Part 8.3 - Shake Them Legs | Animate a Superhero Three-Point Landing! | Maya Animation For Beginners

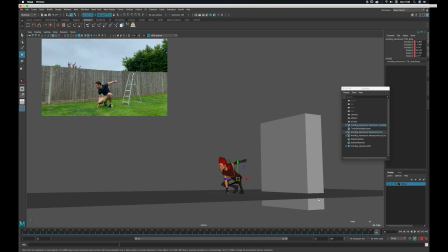[20:42]
Alright, so we took a bit of a detour there, did some work on the hips again, so we should get back to the legs, but it's not unusual to go backwards and forwards. But before we do, let's just save this so we don't lose where we're up to, and just version up to Anim version 1.2.
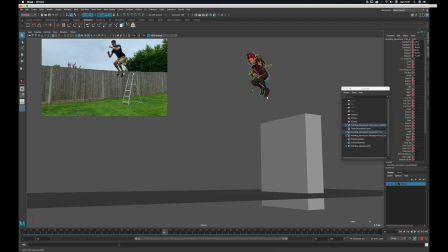[21:00]
Right, back to those legs. And let's fix the hyperextension on them. So the leap here, the legs look pretty good, but here they've stretched out.
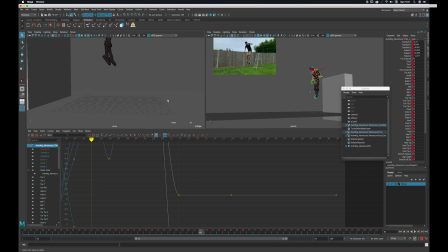[21:08]
So at the top they're not bad, but as we come down they're super stretched out and we've got some broken knees, so we need to fix that.
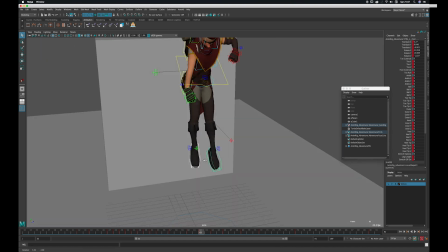[21:15]
So I just grab hold of those foot IK controls.
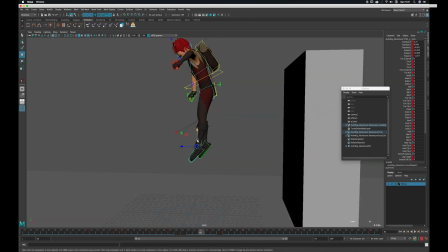[21:18]
If I just hit F and we'll have a closer look, you can see we've got some quite broken ankles here and some extended legs.
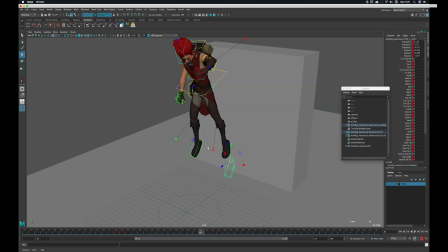[21:27]
That's as far as it can go. Look, so ideally you want to keep these controls on the rig.
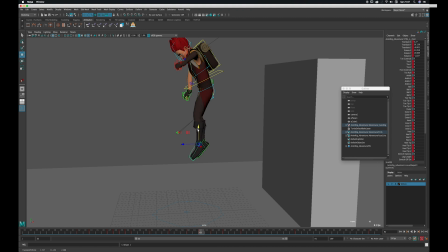[21:33]
You know, you could start posing things like this, but really you've pushed it too far.
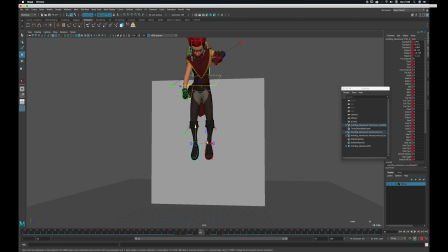[21:40]
So if I lift it and just get a little bit of bend back in the leg,
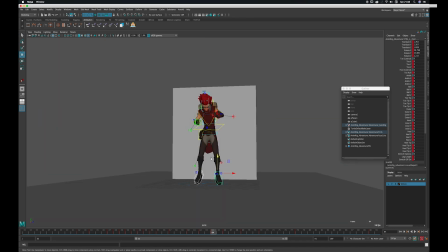[21:46]
like that, and then as we come down again,
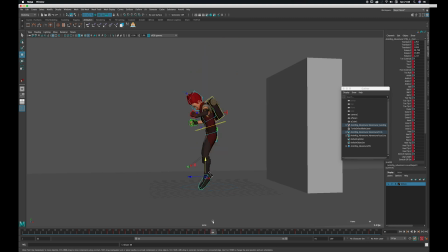[21:54]
we're okay there. We're just about at the ground here. It's hyperextended, so I'm just going to lift them slightly,
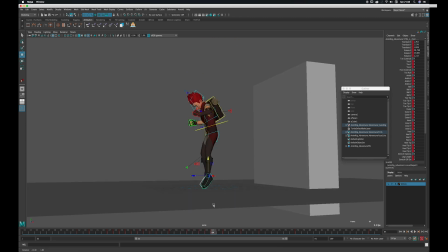[22:05]
and then we hit the ground. And we want to hit the ground with some impact.
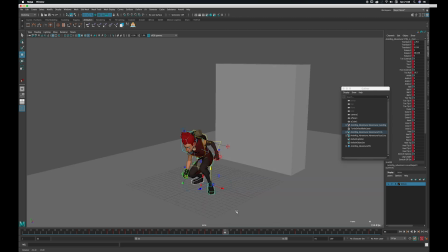[22:10]
So really, the frame after those toes hit, we want the feet flat on the ground.
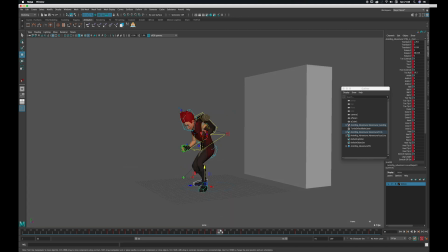[22:16]
So let's do the old middle mouse click and just copy the frame after to the frame before,
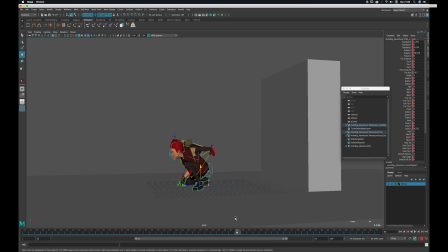[22:22]
just so that we get a nice, impactful, forceful landing. There you go, simple as that.
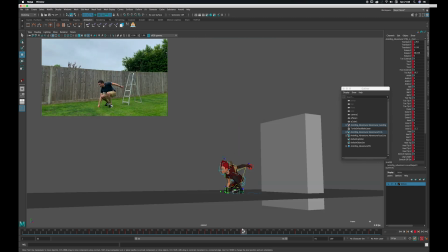[22:32]
Now let's check out the heels. What happens in the reference at this point? When do my heels come detail there?
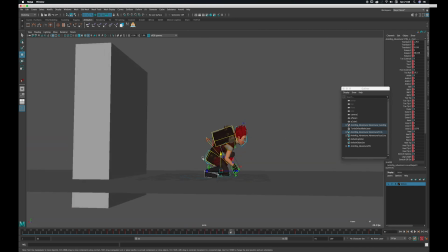[22:36]
I'll just check the reference. So pretty soon, so the heels, those heels come rise. So quite I think I want to start feeling that.
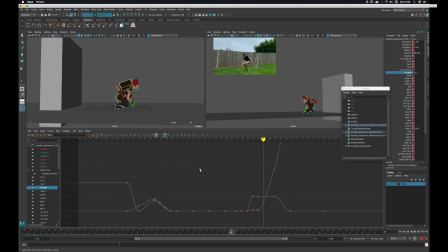[22:43]
I aren't doing that yet, so we need to add some heel rising by using the toe roll attribute on these foot IK controls. Just grab that and we'll look at the graph and see what the curve is doing. So we can see that it's got quite a smooth rise as it happens, but it's happening a bit late.
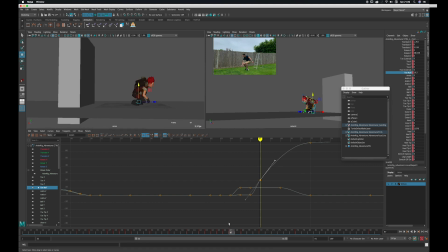[23:01]
So I think actually I'll just grab this key and just shift it over to the left so that the heel starts rising earlier and sharper. So now we've got foot lands and then a frame and then the heel starts to rise, but actually I think it should rise the frame after we land.
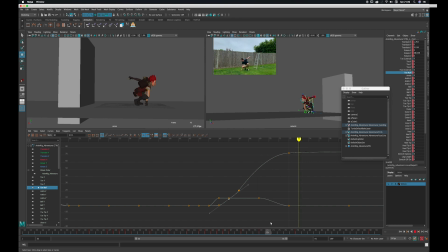[23:20]
So we just have the heel start coming off ever so slightly and then reach its settled position. It'll feel more natural if it's not quite so sudden. I'm just seeing a bit of drift or something in that foot there.
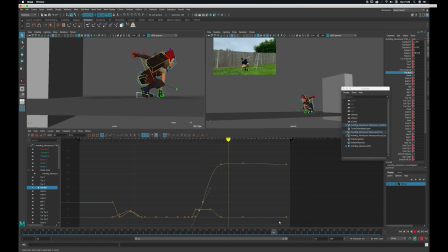[23:36]
What's happening? It's like it's rolling over too far. What is that? I don't think it's my toe roll. Just check.
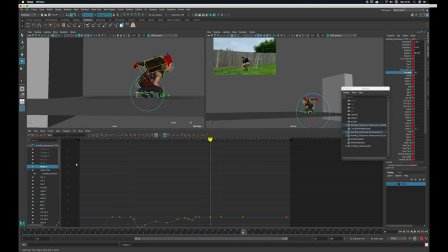[23:52]
No, it's not that. So it must be another attribute. Bear with me. I will hunt around to see what's happening. So I'm just going to double check the rotations.
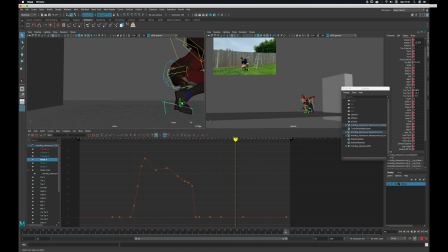[24:04]
No, they're all flat, so they're not moving. So what have we got? What else is changing in this channel box? Ah, here we go. Toe tips. Let's pull this down, see what we get.
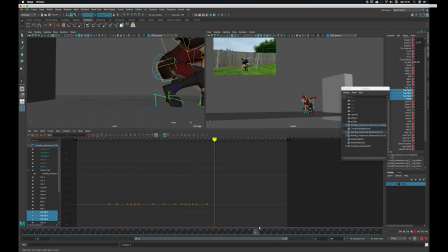[24:23]
It's reduced it a bit, but it's still, the front is coming off the ground. It's feeling a bit strange. So actually I'm just going to delete all of these keys so it stays 0. And that, I think that's better. That's feeling more solid and more natural. So we'll just get rid of those keys. I'm just scrubbing through here.
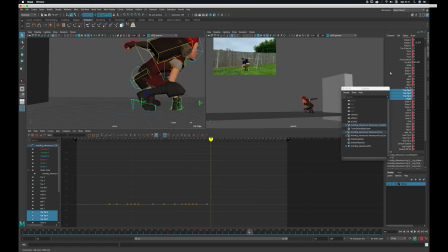[24:40]
I just see that the heel hits and pushes the knee forward, and the knee kind of stops in the air. It hits an invisible wall. So it shoots forward and then stops.